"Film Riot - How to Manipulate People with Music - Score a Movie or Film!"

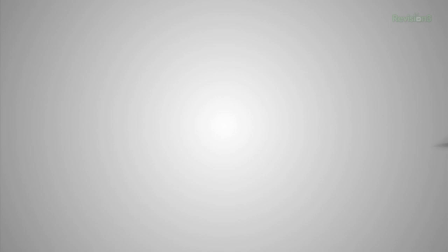0:03 Today's episode of Film Riot is brought to you by the new Ford Fiesta. It's a pretty big deal.
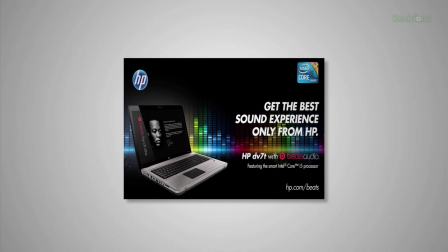0:07 And the HP DV7T with Beats Audio, and the smart Intel Core i5 processor. Ain't that swell? Today on Film Riot, we discuss music, and later, how to make your image better using a very simple technique. Welcome to Film Riot, the show that takes the mystery out of the effects and techniques to go into some of your favorite Hollywood films. I'm your host, Ryan Conley. Now today, I'm answering the requests of 3 emails which I got this week, like this one.
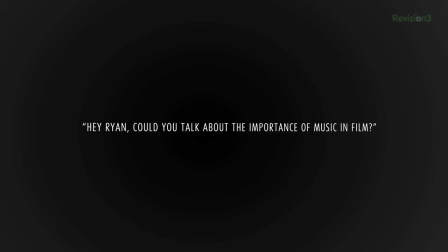0:33 Hey Rye, could you talk about the importance of music in film? Or this one. I would love to see you show where I can get good music online, also sound effects. Or this extremely thought-provoking one, music. I see what you're saying. Music can shape a scene when used correctly. It can also overpower it if not. The wrong choice of music can even cause your scene to convey something that you never intended, or just ruin it altogether. A good example of how music can shape a scene would be this.
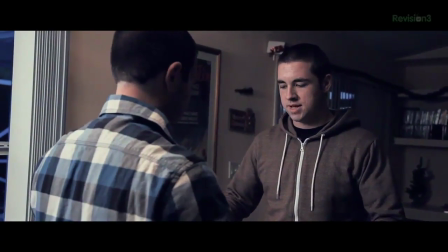1:11 I got this for you.
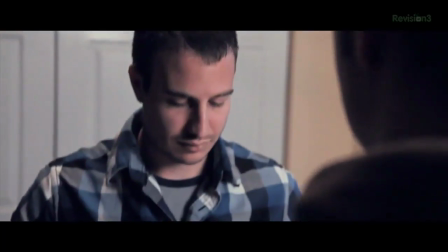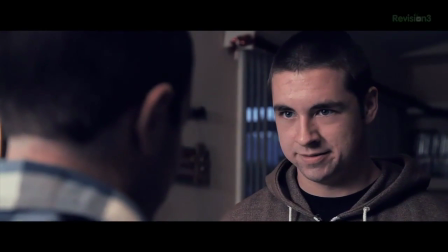1:21 Go ahead. Open it.
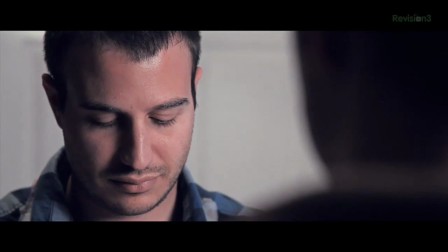In this scene, we assume that there's something bad in the box that Josh is giving Stark because the music tells us that. We can use this to a similar effect just like you see in horror movies to add a feeling of dread where there otherwise wouldn't have been one.
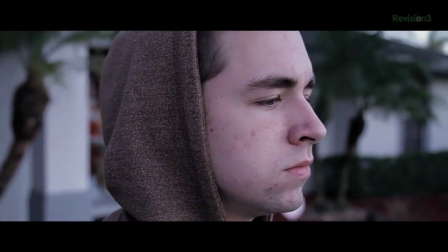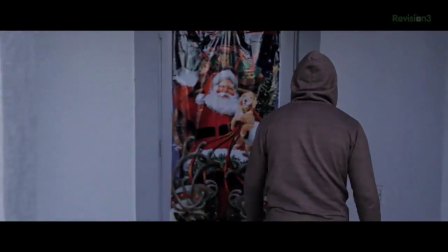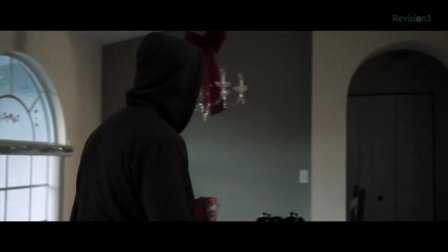But as I was saying before, different music can alter how the scene is perceived. For instance, if we cycle out the music we had before and then add something completely different,
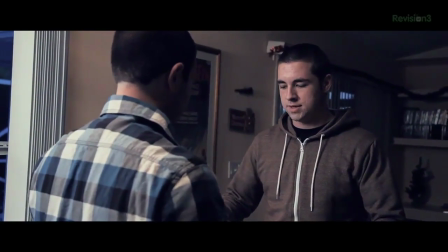2:16 I got this for you.
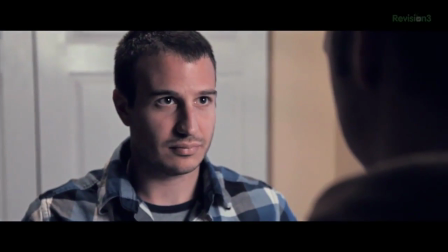2:20 I want us to make a new start. Go ahead.
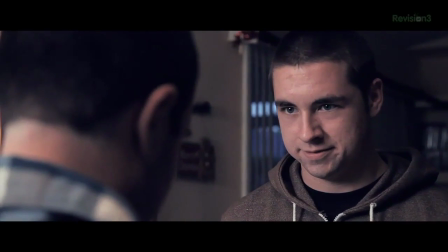2:26 No, Open it. love you. You bring me tenderness.
we've completely altered the music that led us to believe it was death time to now make us see that it is in fact sexy time, which is a little bit awkward. Also, you could do the same thing with another shot, change the music, change the scene.
Save the cheerleader, save the world. The show's over, let it go. I miss it.
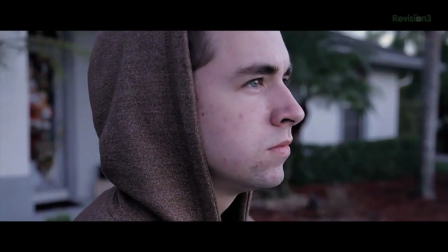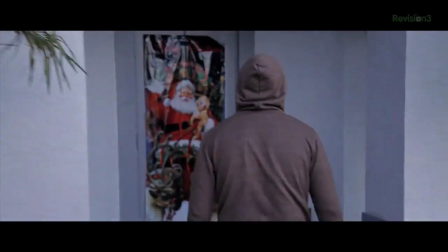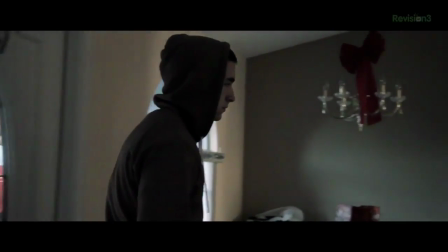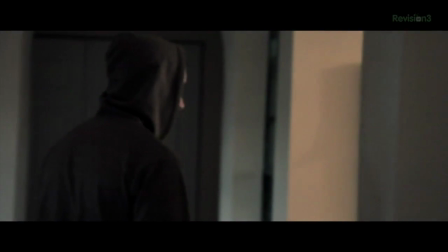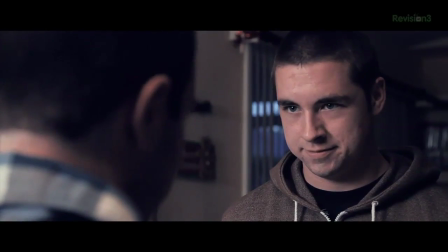3:15 See?
Not so threatening this time. It's the game of love. You wanna play, baby?
I use music a lot to enhance comedy, like using overly dramatic music. I find it much funnier to use seriously epic sounding music during my overly slapstick moments. Another thing that you can do is use the juxtaposition of music and visual to create a more impactful moment. A great example of this would be the famous scene from Face Off where we hear Somewhere Over the Rainbow during a bloody gunfight.
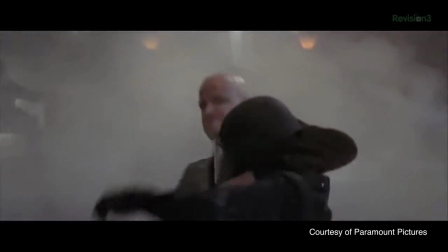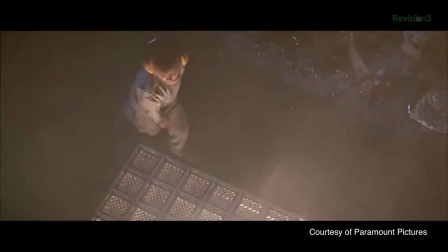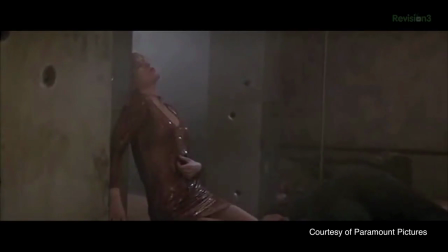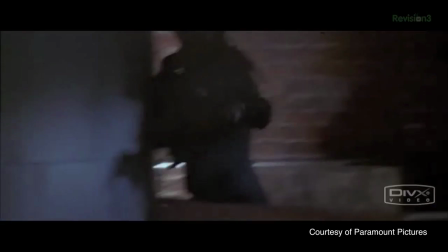The use of music here took what would have otherwise been just another gunfight scene in the movie to one of the most memorable.